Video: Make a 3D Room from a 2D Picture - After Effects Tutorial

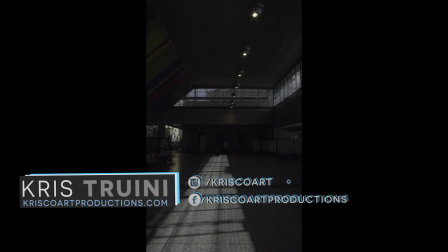Hey, what's up guys? Chris Trini here for Kriscoart Productions. Welcome to this week's video. Today we look at how to turn a 2D flat image into a 3D environment. Going from this to this.
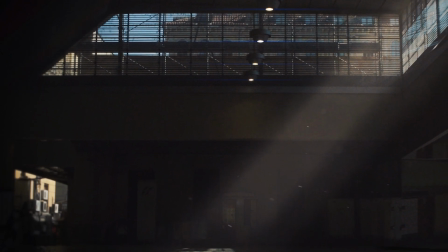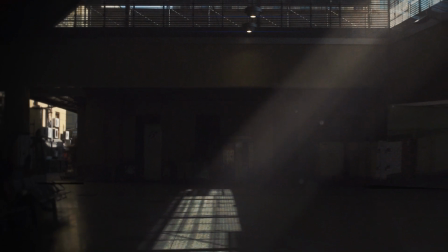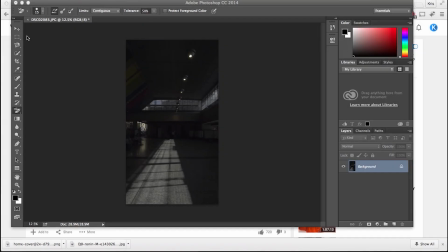Alright, so this is an After Effects tutorial for the most part, but in the beginning we're going to need a little bit of help from Photoshop. But no worries, it's just a few simple steps.
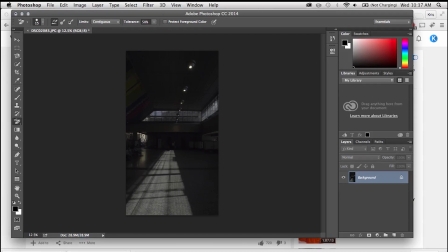So once you open up your image in Photoshop, just go under Filter and select Vanishing Points, and this is going to open up a new window.
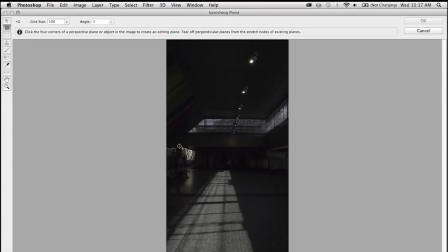And the process here is just very simple.
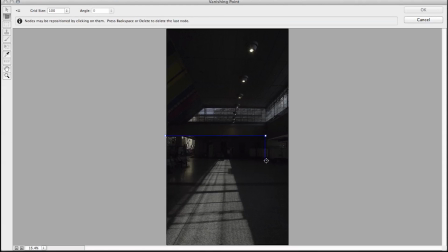All you have to do is just click, drag, and click, drag until you create 4 points, which will create your first plane. Now from here you can adjust it or extend it, or you can create new planes off of it, as I'm doing right now.
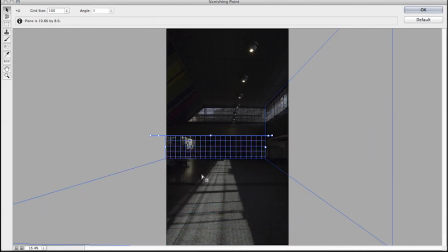And to do that, all I have to do is Command or Control for PC, click on these white dots, and as soon as I drag them out, you can see that it's creating new planes. So pretty simple here, you just follow the geometry in your scene, and once you're done, click on the top left corner here on this icon and just export it for After Effects.
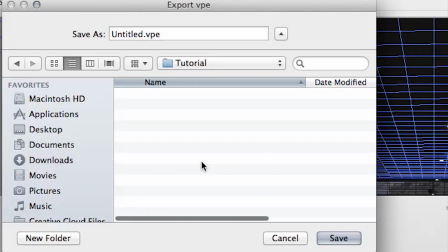So it's going to create a VPE file. This is what I love about Adobe products, everything is super compatible with each other.
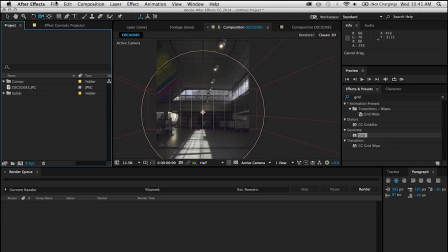So once we're in After Effects, just go under File and import Vanishing Point.
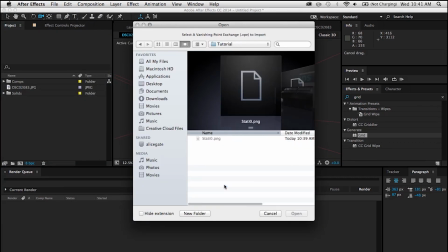So you're going to see that it's looking for a VPE file, and once you find it, just select that.
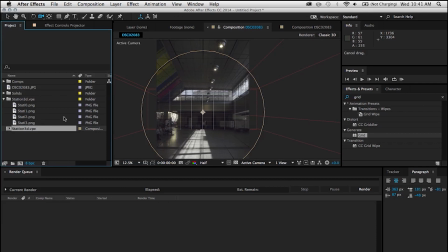So you can see that it's not just importing one thing, it's importing some images and a composition.
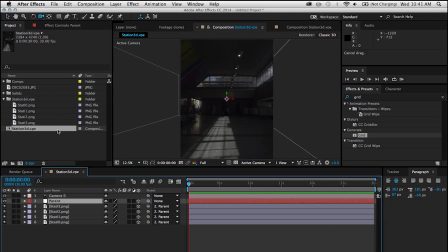And if we click on that composition, you're going to see your 3D environment with a camera and a parenting knoll, and everything is pretty much set up and ready to go. So you can see that as I'm messing around here, we already have a 3D environment that we can somewhat navigate with a camera.
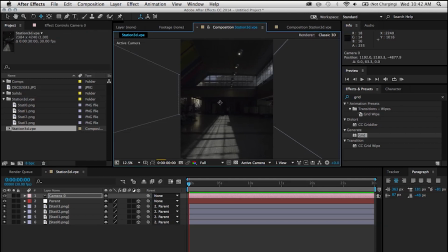And obviously, you have some restrictions. Now this is a vertical photo, so I'm just going to go under composition settings and make it a little bit more video friendly.
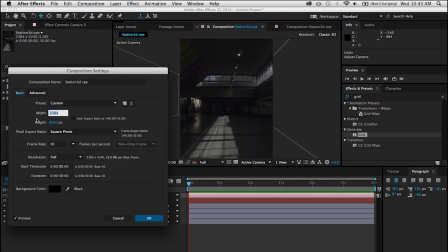So I'm just going to do the regular 1920x1080, just standard high definition.
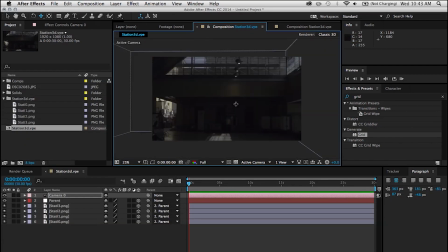And what I'm going to do here is I'm just going to try to experiment and create a camera movement.
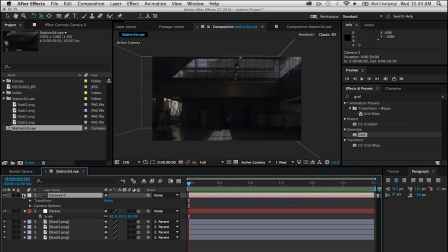But I hate controlling the camera from its properties, so what I'm going to do is create a new null object. I'm going to name it Camera Control, make it a 3D layer, and then parent the camera to that null object. This way we have a little bit more flexibility and we see what we're doing.
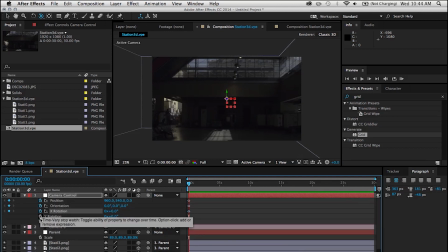So I'm going to keyframe the position, orientation, and just everything else for good measure, but we really need the position and orientation. And I actually like this as an ending point, so I'm just going to grab these keyframes, push them back in time in our timeline at about 10 seconds.
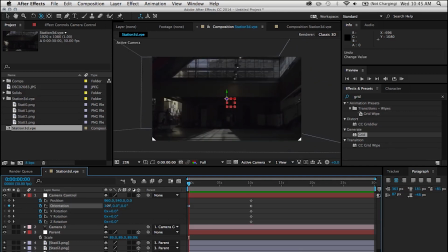And then in the beginning here, I'm going to just experiment and try to find a good starting point so that we can get a nice camera movement that can really show that our environment isn't just a flat image.
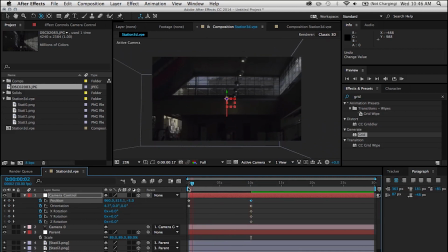So you're seeing some white, and that is pretty much the parts of those planes that don't have any texture. So it means that the image or your picture ended there. So just be aware of that and try not to show it in your composition.
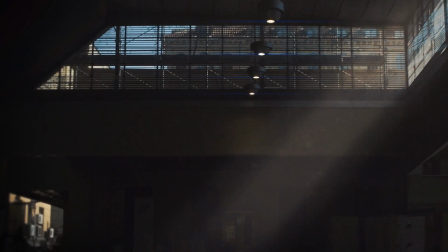All right, so now that we're happy with our camera movement, it's time to add a little bit of detail in order to further sell the idea of three dimension.
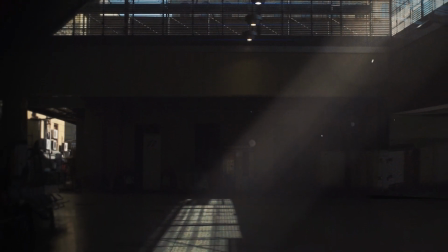So in order to create these volumetric cones of light coming in from the side window here, it's actually really simple. All you have to do is create some solids, make them 3D layers,
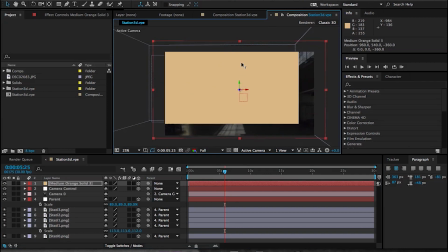scatter them in Z space so that you know you still have that feel of parallax and three dimension,
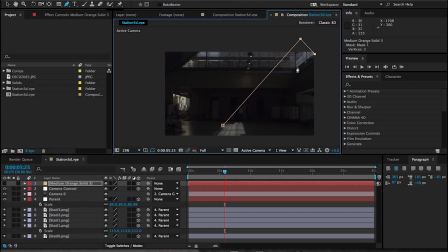and then create some masks so that it looks like it's coming from the opening of that side window.
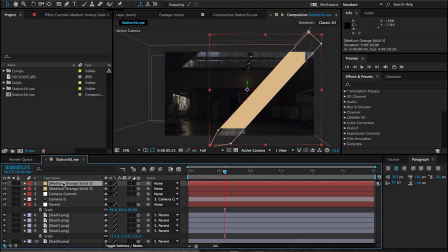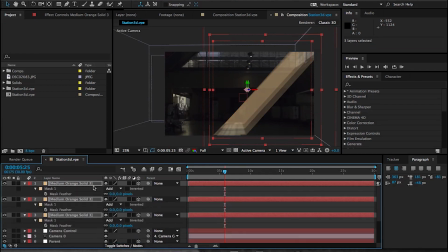And then bring down the transparency so that it's not too obvious. And just adding these little subtle details just helps you sell your shot even further. Once you do that, just feather the mask out.
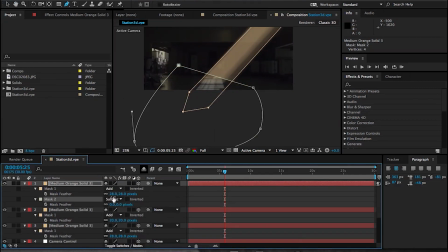Then you can create some other masks near the window or near the floor so that it doesn't look like it's just cutting off. It has more of a smoother fall off. All right guys, that is where I'm gonna end this tutorial. Obviously you can add as many details as you want.